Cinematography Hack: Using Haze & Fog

What is up guys? Nears here from the A-Team. Today we are here at the Hurlbut Visuals Clubhouse and we're gonna be going over foggers, hazers, and how you can use both of them in your next shoot.
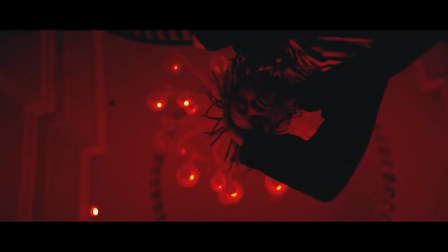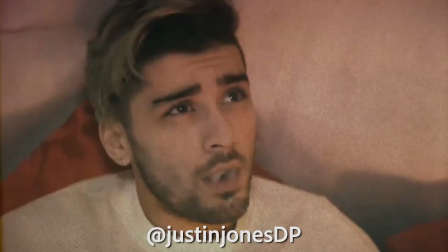14s
So today we're here on set with my friend Justin Jones. Justin Jones is a cinematographer who shot for Zane Trippie Red Diplo. Justin, talk to us about haze and fog and what the difference between the two of them is. Sure. So haze I usually use just to soften up the image.
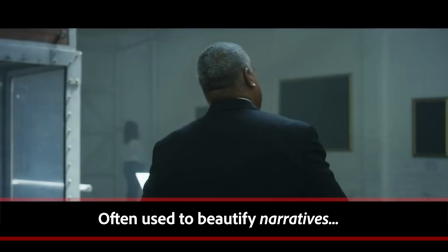27s
It also helps you kind of see where your sources are coming from. Haze is more for narrative stuff, more for beauty stuff.
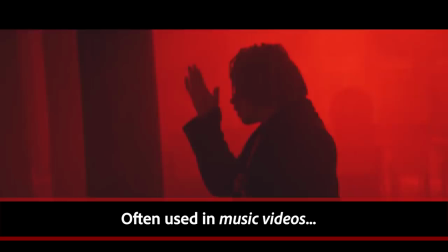33s
Fog on the other hand is more for effect lighting. For me it's used more in music videos.
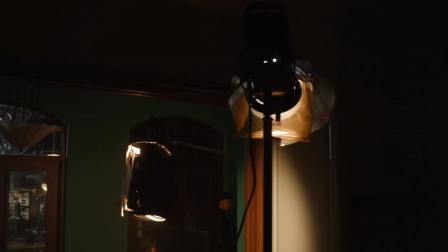38s
Awesome, let's go check out some of your setups and how you lit them.
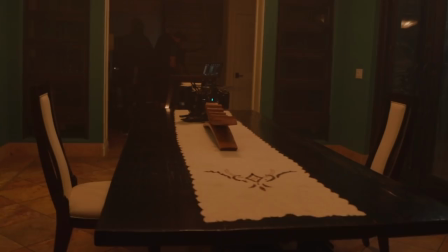Alright we are here on set now. Justin talk to us about our lighting setup. Cool, so for this scene what we had is kind of a dining room.
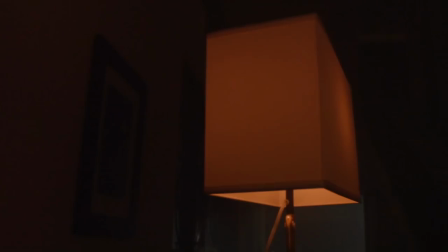57s
For that scene it's a little more romantic, a little more dark.
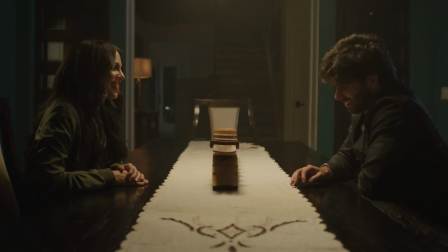60s
What we first did was turned on a practical kind of in the mid background and then we dimmed that down just to kind of give it a little moody feeling.
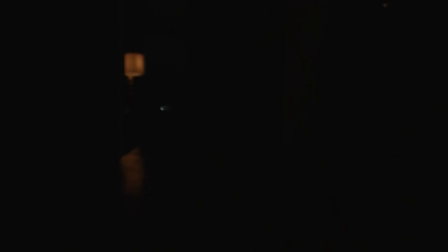68s
The second thing we did is we put a 120D with a light dome outside, backed that off, kind of lowered the intensity a little bit, kind of give us like that soft moonlight effect. The third thing we did is we put a mini 20 in the kitchen just to give her a little bit of a hair light. We dimmed it like all the way down just to give it that little bit of an edge to separate her from the background.
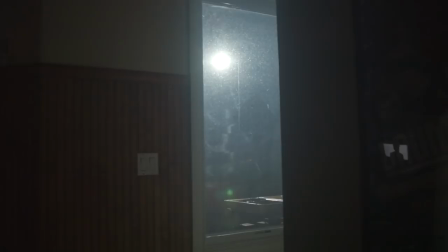86s
The third thing we did was we put another moonlight source deep in the background,
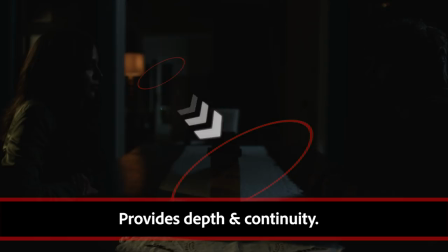89s
and what that did was just kind of continue that moonlight that we're seeing in the foreground, just to kind of keep that continuity going.
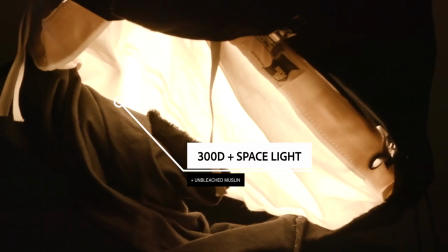95s
And then we added a 300D overhead to light our talent, skirted it off, and added the space light attachment.
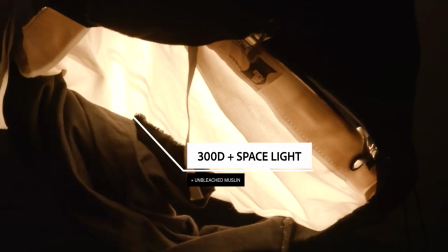101s
We then put an unbleached muslin under that and kind of diapered it off to soften it even more.
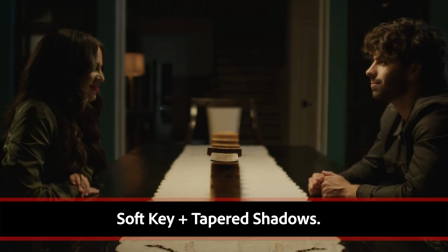105s
So what that kind of does is it softens up our light, rolls off into our shadows, and just really brings that romantic feel.
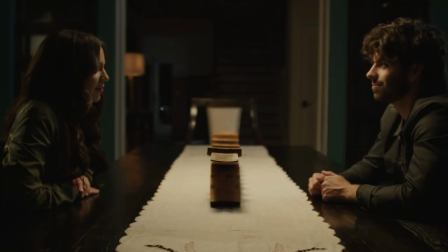110s
And then the fifth thing we did is we added a mini 20 on the stairs just to give us a little bit more detail in that background. And the final thing we did, which is what this entire video is about, is we added haze. So a lot of people are confused about the difference between fog and haze.
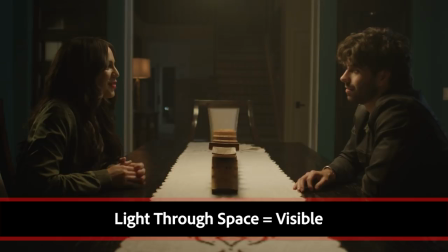124s
Haze, for example, is going to soften up the image, kind of give you a more volumetric lighting, kind of finish and finalize the image, soften the sensor, stuff like that.
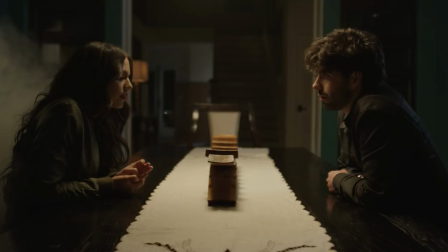132s
Haze is thinner, kind of more see-through, transparent. Fog, on the other hand, is a more billowy effect.
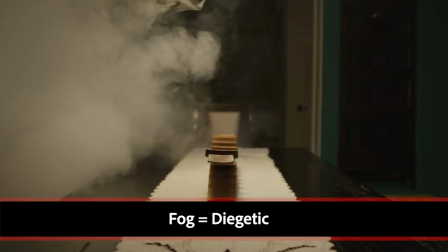139s
It stays in one area. It rises slow. It falls slow. It's thick. So if the scene called for a fire or a special effect or something that needed really thick fog, I would use the fog machine.
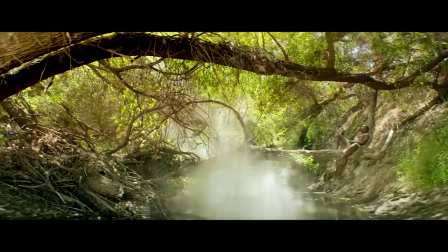149s
Cool. So what are some other times that you would use a fog machine instead of a hazer? Great, so a fog machine is especially useful in music videos and stuff that requires special effects. Big, beautiful images, smoke rising, falling into frame. So don't get me wrong, hazers and fog machines are actually pretty similar.
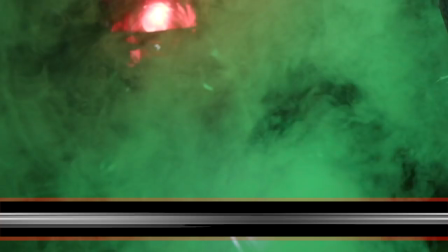164s
In fact, if you wanted to get the haze effect but only had a fog machine, you could just pump out the fog, waft it out, and you'd get a similar effect.
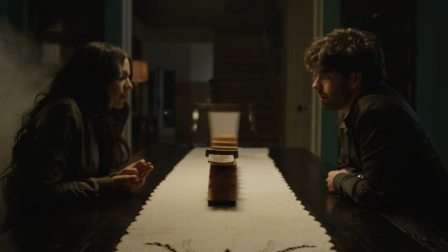173s
Awesome, so there's the episode of 4 Minute Film School. Justin, let's recap one more time on the differences between the fog and haze.
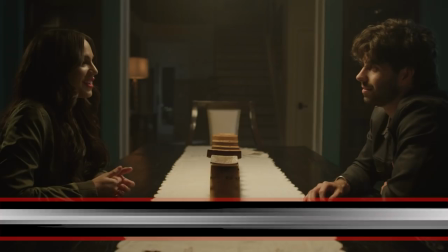178s
Use fog for special effects, music videos, stuff like that.
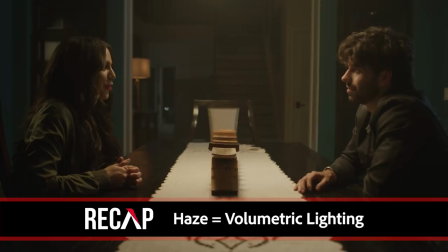183s
haze, narrative pieces, stuff where you want to see beams of light, volumetric lighting, or soften your sensor.
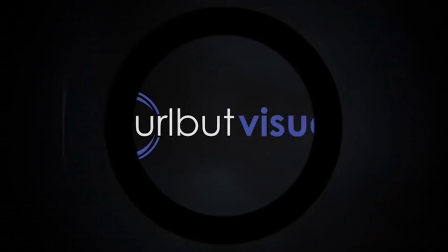190s
If you liked this episode make sure to follow Justin Jones at JustinJonesDP, follow Aputure on Facebook, Instagram, The Works.
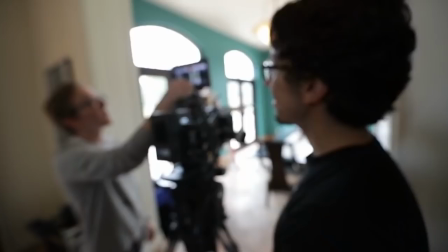195s
We want to give a huge shout out to the Hurlbut visuals team for letting us shoot at their clubhouse. If you don't know about Shanes Under Circle, check the description below.
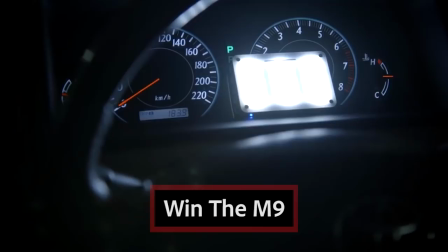201s
They have some amazing educational content. Also, leave a comment below with one educational video you'd like to see us make next. We'll be picking the best comment and giving them an Aputure M9. I'm Neroz from the A-Team. We'll catch you guys next time.